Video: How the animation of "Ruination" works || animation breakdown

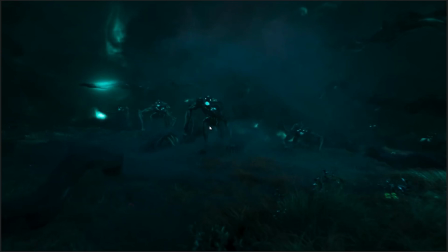And it's kind of loping forward, and it's running with this sort of hunched over gait, like it's almost sort of struggling to carry its own torso aloft,
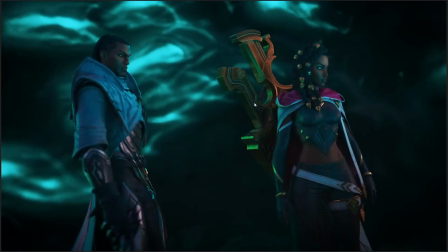until it finally gets, like, within striking distance. So there's so much weight to how these characters are moving.
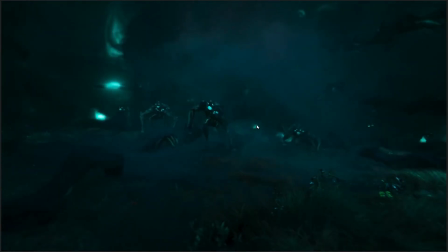They feel like if you felt them step on you, which some people in the comments are gonna make weirdly sexual, but, like, if this thing actually, like trod on you, it would feel like you had,
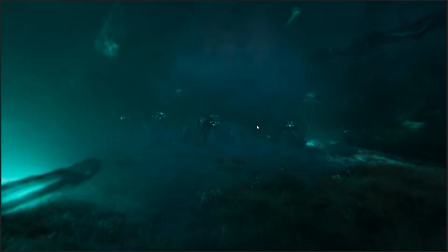like, a full body on top of you, in a way that it just doesn't with more cartoony aesthetics.
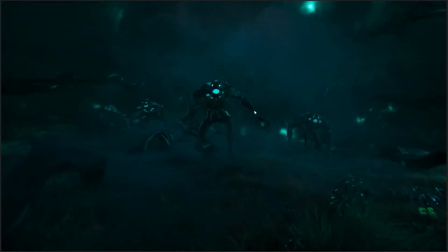And that's a very subtle little thing that animators can do when it comes to selling you, like, the mood and,
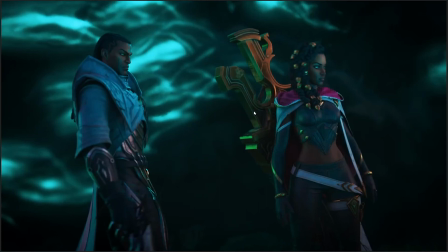like, the literal gravitas of a situation, is just make the characters move with more weight.
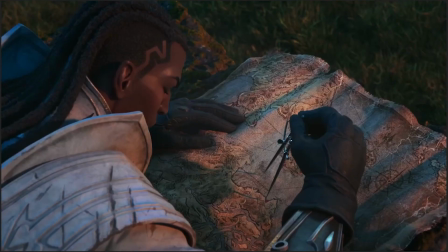We can see it in another subtle little gesture a little bit earlier on, if I can find the moment when Lucian takes the gun from Senna.
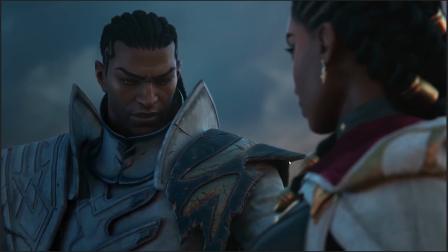So, pay attention to how Lucian's hand is moving here.
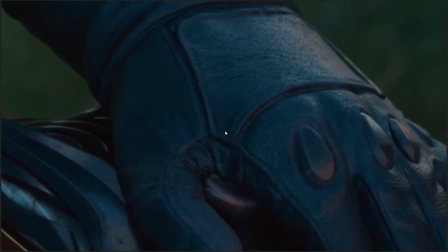You see that? You see that settling?
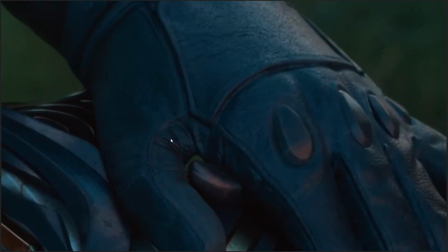Look, especially here in the thumb, as it comes down, like the way it settles, and you can see how the leather of his gloves deform,
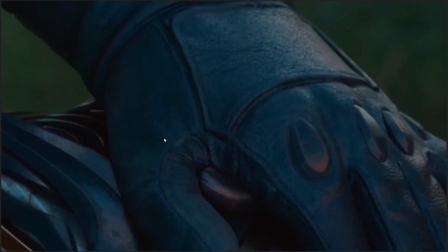like as the weight of his hand settles down on his wife's. And you can also see that the weight of his hand is like gently pushing her hand downwards with the force of what he's doing.
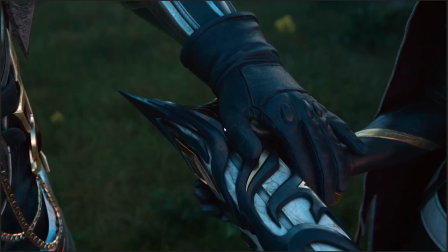And the same thing comes when he actually takes the gun. Like, you can see when he's lifting his hand, there's this slow pull.
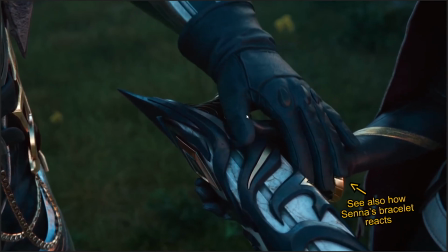And again, you can see the tension returning to the folds of his fingers.
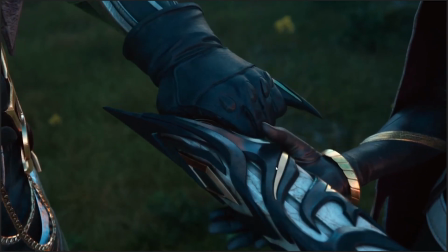And he grabs the gun, And Senna lets go, and as she lets go, look what happens to the gun.
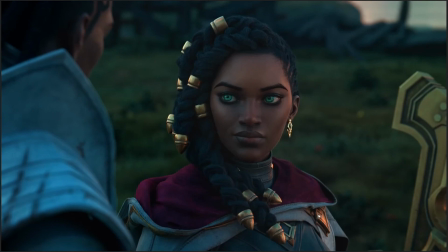It gets pulled downwards by its own gravity before Lucian, like, gets a hold and resists it again. So everything, not just the characters, but everything in the scene is moving with that sense of gravity,
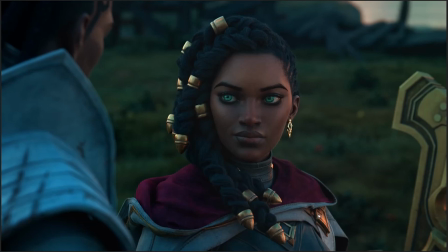that sense of weight, which gives it the weight of reality. Which, of course, like, this is not a realistic human person, really,
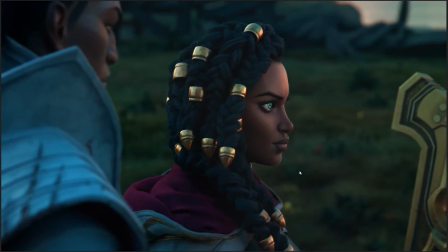but because you have this weight of movement, you get a sense of realism from them.
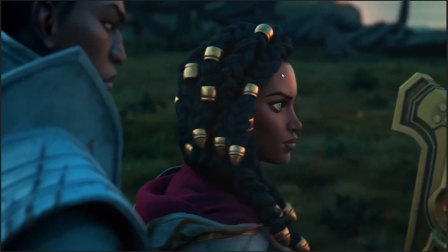Like, you come away with a feeling of realism, and that's also aided by the way that they use lighting and texture. Look at the soft velvet texture of Senna's hood here.
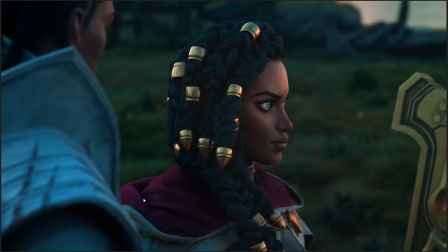Like, that just looks like, oh, it looks like it'd be nice and smooth and, like, just sort of feel lovely and soft and warm against the skin, right? Look at the texture of her hair. Like, goddamn, Senna's hair looks amazing in this thing.
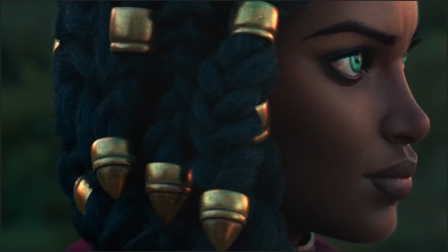Look at this, the woolly, curly texture of that hair.
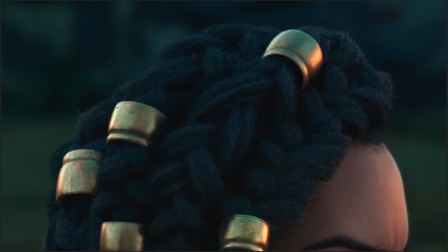It's gorgeous. And again, that sense of reality. Look at the lighting in the rings that she's got braided into her hair.
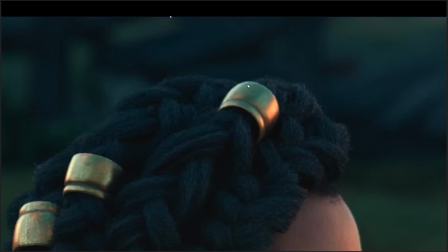Like the bright orange highlight over here, like the colder edge light over on the other side, the brass color of most of it,
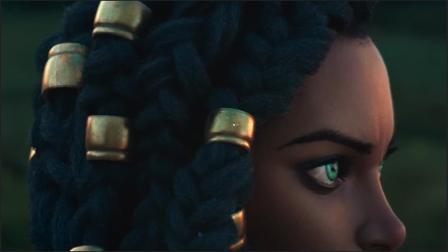sort of highlighted with these golden, and the little scuffs and scraps and marks,
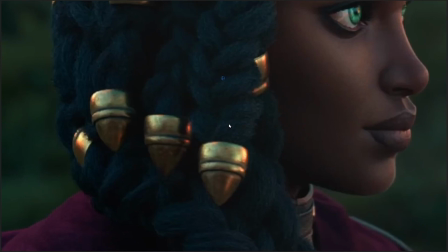the little imperfections, all of this, like having that realistic aesthetic, even if like this is not like necessarily a realistic human,
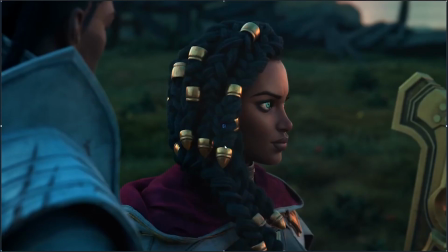having that realistic aesthetic, again, sells the mood of the whole piece, which is that, oh, the stakes are real, these real people who can die. When someone gets hurt in this world, it's not like when Tristana or Timo or Graves gets hurt in the Yordle short,
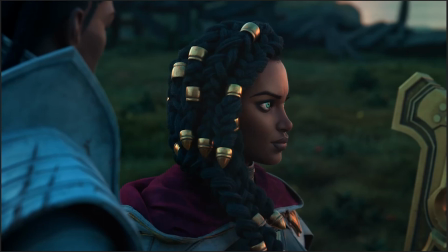where it's just like, oh, that's cartoon, they just get hit on the head, they're fine, like there's no permanent trauma or anything. When a person gets hit in this aesthetic, it's like, oh, Jesus Christ, oh God, their ribs, like that's the feeling that you're supposed to get from it. And this is not like advanced super animation science or anything.
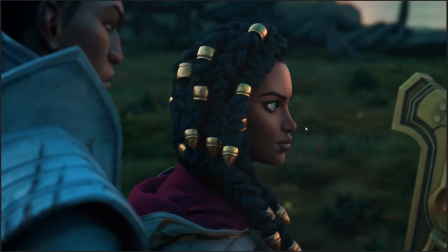This is just the basics of how you use an aesthetic to communicate like the feeling of the action,
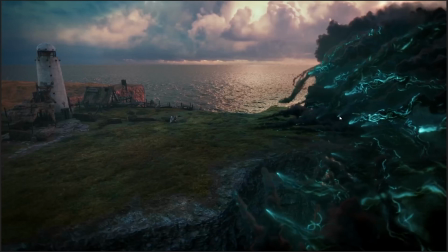to communicate the stakes and the importance of what happens.
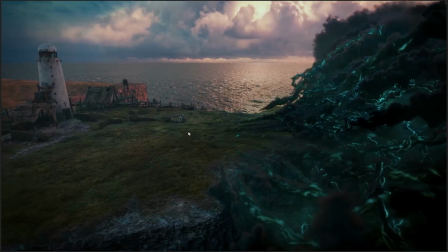And speaking of very basic filmmaking, here's a good way to show that these two characters are up against something that's much bigger than them.
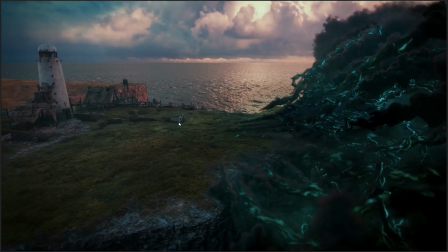Pan the camera out, or zoom the camera out really, really far so that they're itty bitty little tiny things, like just barely present on the screen right here, and then show that the thing they're up against is this huge tidal wave coming in,
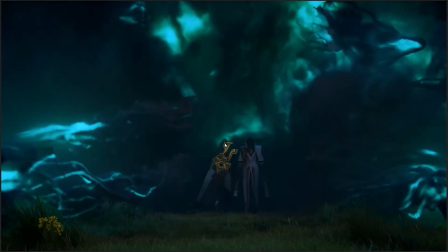like just dominating a whole side of the screen. That's a good way, again, to show what are the stakes of what's going on here. Well, it is two tiny little insignificant people standing against a force that is comparable to like a natural disaster, essentially.
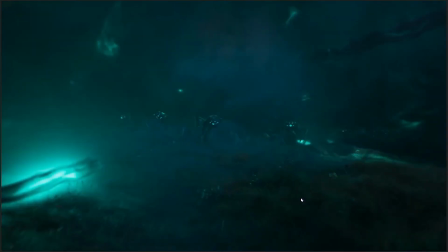Again, all about selling the stakes.
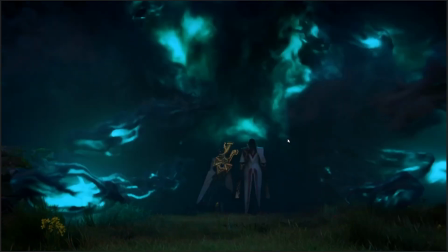And I do like this transition that we go from the camera sort of being steady, staying outside of the mist, watching the two of them walk in.
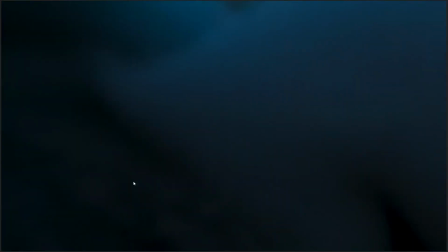Then we get this wisp darting across the screen, and a smoke screen that then transitions us into,
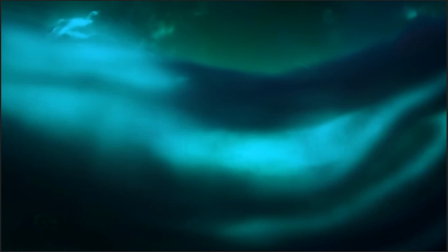all of a sudden, the camera, rather than being static, like, so the camera goes from, like,
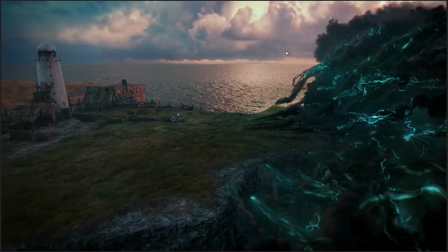holding still, which is what it does pretty much, yeah, from here, camera really doesn't move, like, it's very gently circling, like it's a drone shot or something.
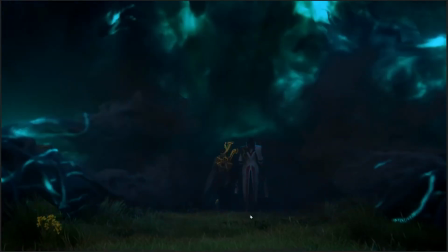And then here, the camera is like very lightly tracking Senna and Lucian, but it stays still.
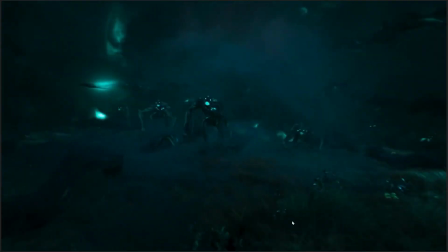Then once the smoke screen comes in, all of a sudden we have this sort of almost more
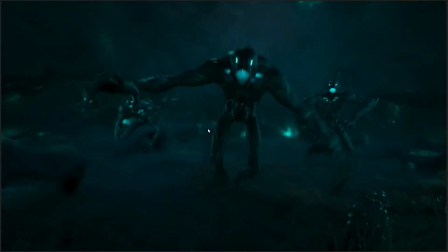handheld effect as the camera tracks towards the oncoming ghouls
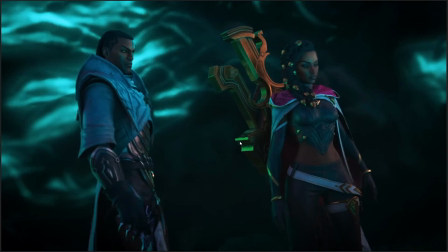to give us a sense of the rapidness of their approach and the threat that they pose. And then by contrast, our two characters here,
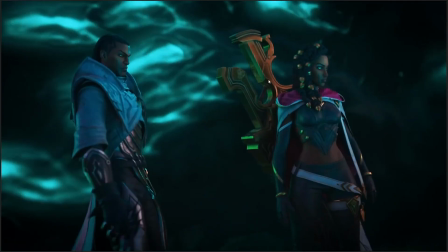you see they have this little moment of communication where like Lucian looks at Senna, Senna twists her head around, and then Lucian knows what to do.
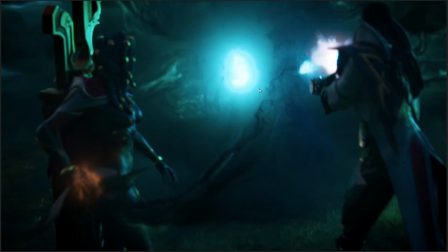So she pulls away the black mist that veils them, that protects them, because she has a limited amount of control over the black mist.
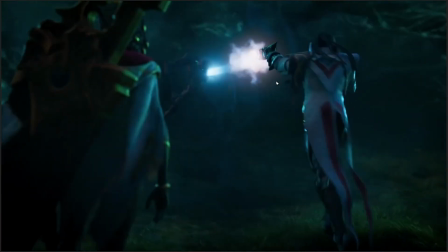And Lucian does what Lucian does best, which is blast undead creatures into absolute smithereens.
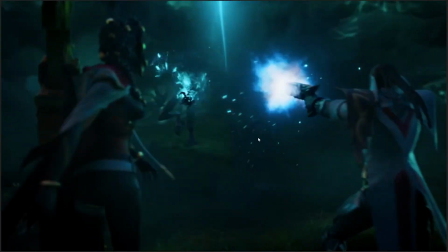Then again, after we see the two of them spring into action and be competent at something, little reminder that no,
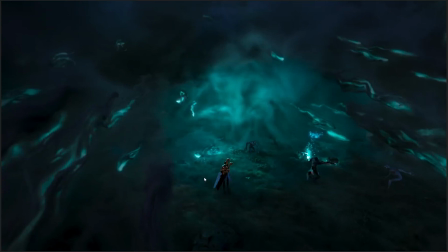yeah, they're still tiny little insignificant humans battling against forces that are much bigger than them.
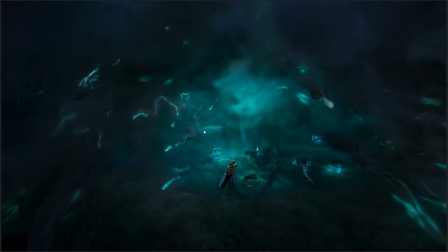Doing a competent job at it, you can see how Senna is essentially parting the waters of the mist.
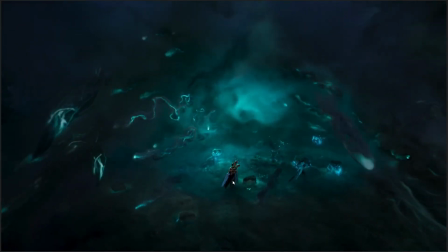You can see how she's lighting the way, as Lucian says in the voiceover.
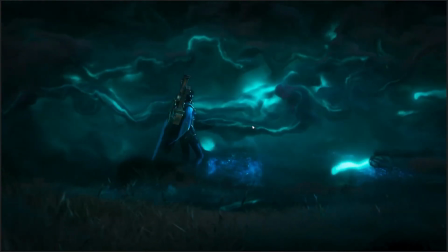But it's still like, okay, they have some resistance to it, but they're still overwhelmed.
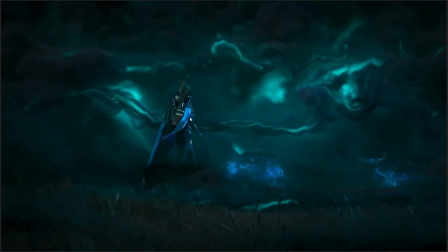And I do like this shot of,
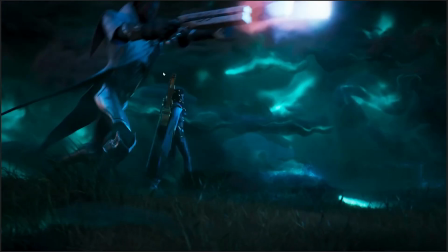we cut to this shot, the camera's tracking Senna because she's the important one in this scene, and Lucian is just sort of in the background, just basically
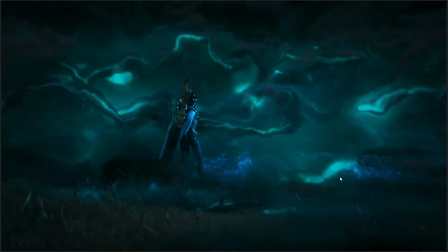simping for Senna as hard as Viego simps for Isolde a bit.
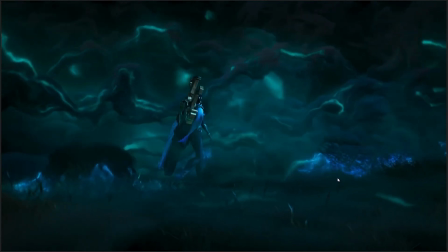Like, just protecting his queen, making sure that her approach to the actual villain of the piece is unobstructed.
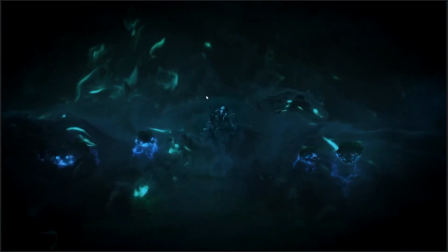which is what we get here. Here we have the big bad villain, but again, notice that he's tiny little bitty in the screen. Like, right now, he's visually small in the screen, but take a look at the way that this image is posed.
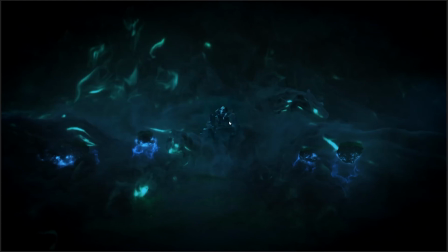He's completely in the center of all of this, right? Like, the composition centers him. All of the mist, like the direction of the mist, flows from him forward, sort of like a wind at his back, and that combines with the fact that he's sitting casually on a thing that looks vaguely like a throne in the center.
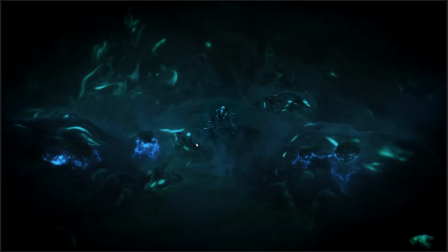It gives you this sense of, okay, he's at the center of all of this. He's the eye of the storm. He's the source of this.
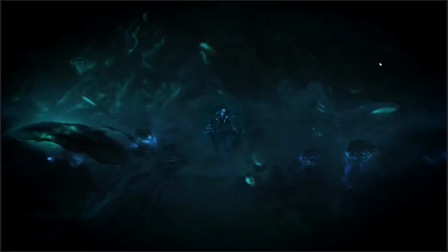He's the person who's controlling this. And now, finally, we get our first shot of the Ruined King.
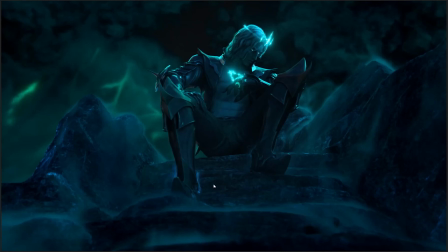Notice the angle from which we are seeing him. Where is the horizon line from the perspective of the camera? It's somewhere... Well, I mean, Dinka K will appreciate this. It's somewhere level with his crotch. Pretty much, like, our eye line is, like, somewhere down around here.
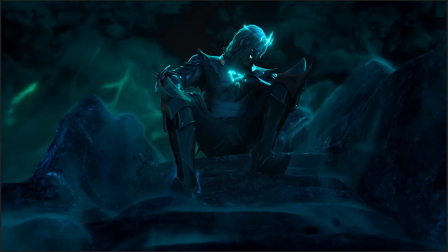And we are looking up at him from below. And he's quite literally looking down at us from above. And that, again, in film language, is, like, the most basic possible and also one of the most effective ways that you can establish that this character has power in this scene.